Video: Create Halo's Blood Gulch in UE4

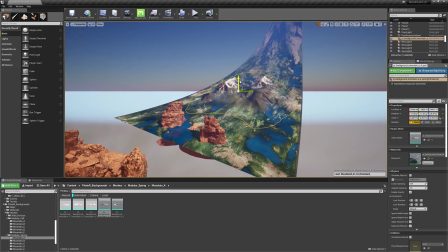The next challenge was adding the 3D geometry to blend from the cliffs and the environment to the background ring.
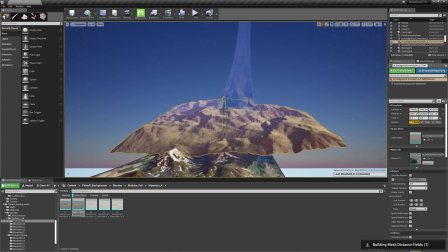I first added some 3D background mountains that are using pixel depth offset to blend with the surface of the ring.
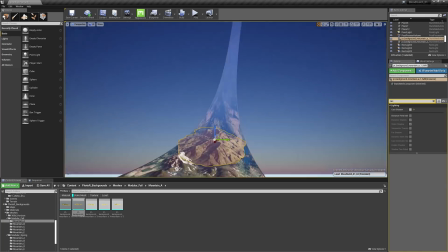That really helped to give the ring more depth.
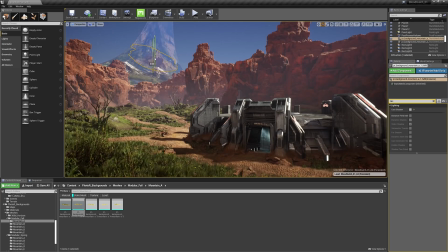I also made sure to add additional cliffs further back in the scene to make sure the desert appeared a bit larger than just a small open canyon.
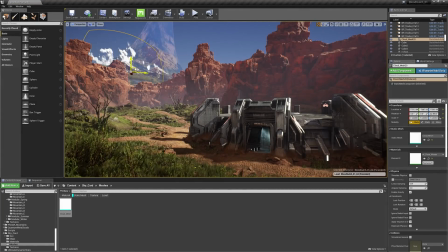After adding the 3D geometry, I knew I needed clouds to tie everything together. For this instance, my only real option was to use cloud cards since I had so much 3D geometry in my skybox.
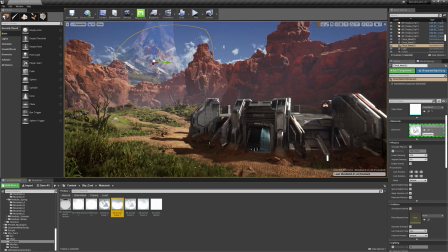I decided to use skycard and quantum metaclouds from the marketplace in order to fill out my skybox with cloud cover. I placed clouds right around the main cliffs, between the cliffs in the background, and even between some of the 3D mountains. This really helped sell the sense of scale that I was trying to convey. Lighting was another big challenge for me on this map.
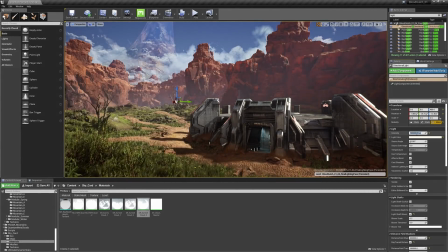I'm using physically based dynamic distance field lighting.
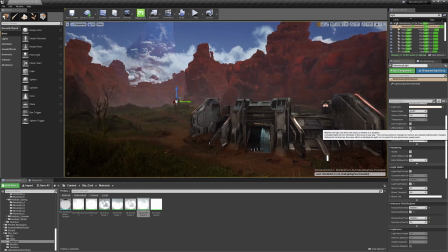It was a real challenge to make things look really nice while keeping performance relatively acceptable.
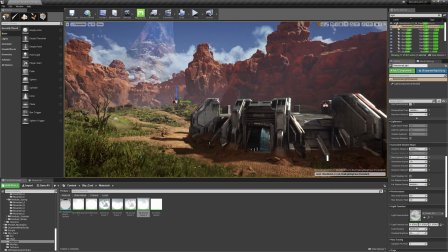My process for lighting an environment is pretty consistent and easy to follow.
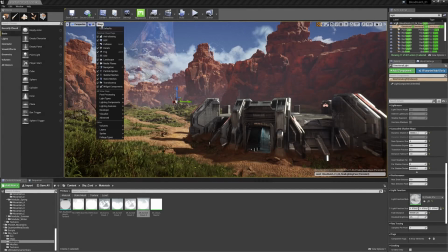The first thing I did was I activated mesh distance fields. Being such a large environment, I knew I would need to utilize distance field lighting in order to get both distance field AO on the rocks and foliage, but also in order to get good looking shadows far in the distance without killing the performance of the scene.
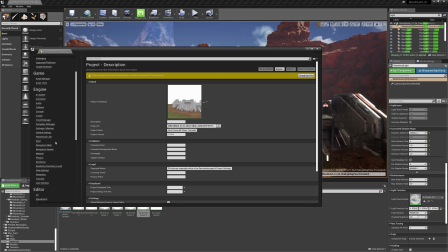You can activate mesh distance fields by going to Edit, Project Settings,
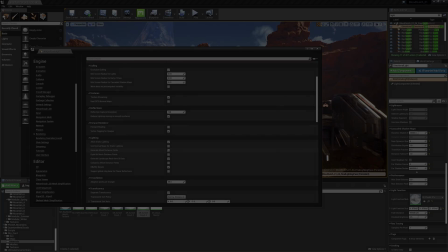Rendering, and under Lighting you can check Generate Mesh Distance Fields. After that I looked at my primary light source, which is the sun.
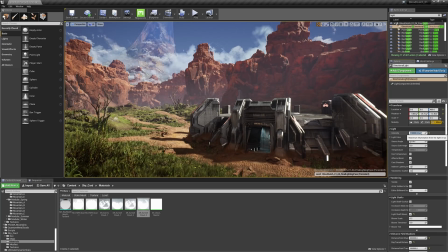On a bright sunny day I could expect a physical value of 110,000 Lux from that light source.
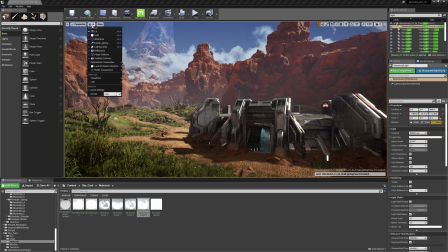With that in mind, I set my primary directional light to 110,000 lux,
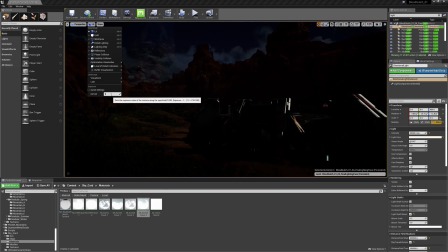and then I adjusted the in-game EV exposure settings to my own taste.
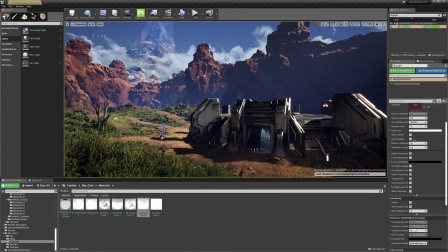Now that my primary light was set up in a physically accurate way and my exposure settings were correct, I added a skylight.
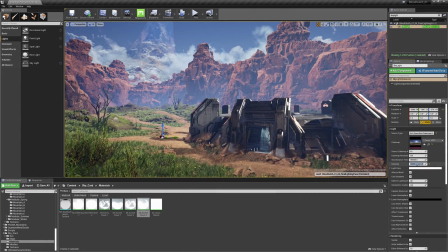I adjusted the skylight settings in order to achieve good-looking bounce lighting without caring about the actual values I was inputting.
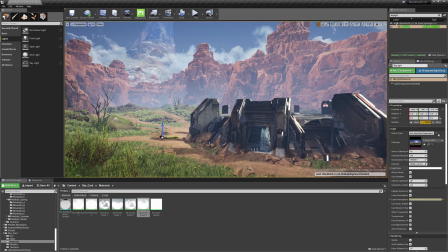This was the result of more of an artistic experiment than using a specific, physically accurate value.
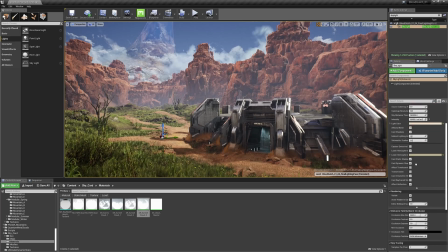The key thing I did here to achieve really nice results was I adjusted the distance field ambient occlusion settings a lot, and I also changed the lower hemisphere color to something lighter and warm.
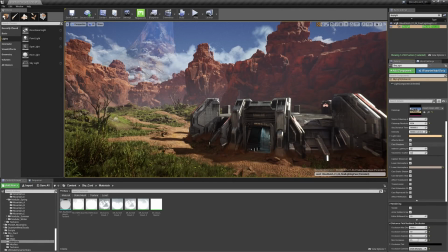Changing the lower hemisphere color can very often give the impression of nice bounce lighting in open areas that are lit by the outdoors. For this scene, it worked very well in providing a nice warm bounce lighting, especially on the cliffs. The other thing I edited a lot was the distance field ambient occlusion properties.
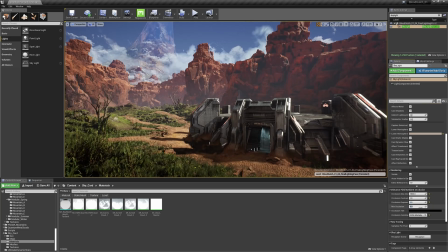This proved to be really finicky, and I can never really seem to find the settings that worked for every scene. Experimentation was key, and after a lot of trial and error, I found some settings that worked really well for me.
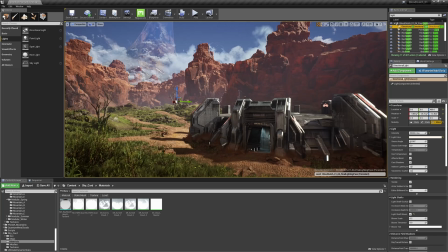The last thing I want to touch on with lighting is distance field shadows. This can be found back in the primary directional light. Cascaded shadow maps are expensive, and if you have a lot of foliage in your scene like I do, dynamic lighting can bring your scene to a performance standstill.
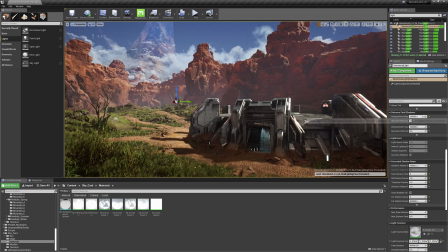Reducing the distance of dynamic cascades and using the lowest number of dynamic shadow cascades as I could really helped the performance, but made the scene shadows in the distance look terrible. That's where distance field shadows come into play.
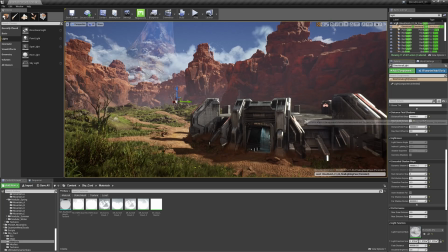I activated them at the highest default settings and my performance was still very strong, but the shadows looked like I had them maxed out again.
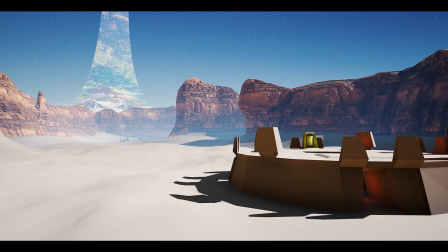Even though I did most of the work on this project myself, I can't take all of the credit.
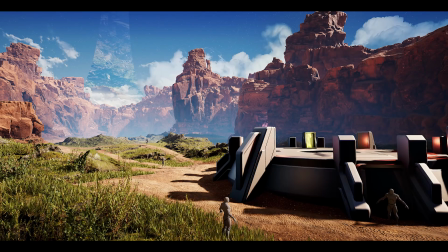During the whole process, I received invaluable feedback from my fellow team members, and Victor even went the extra mile to do a final polish pass for me.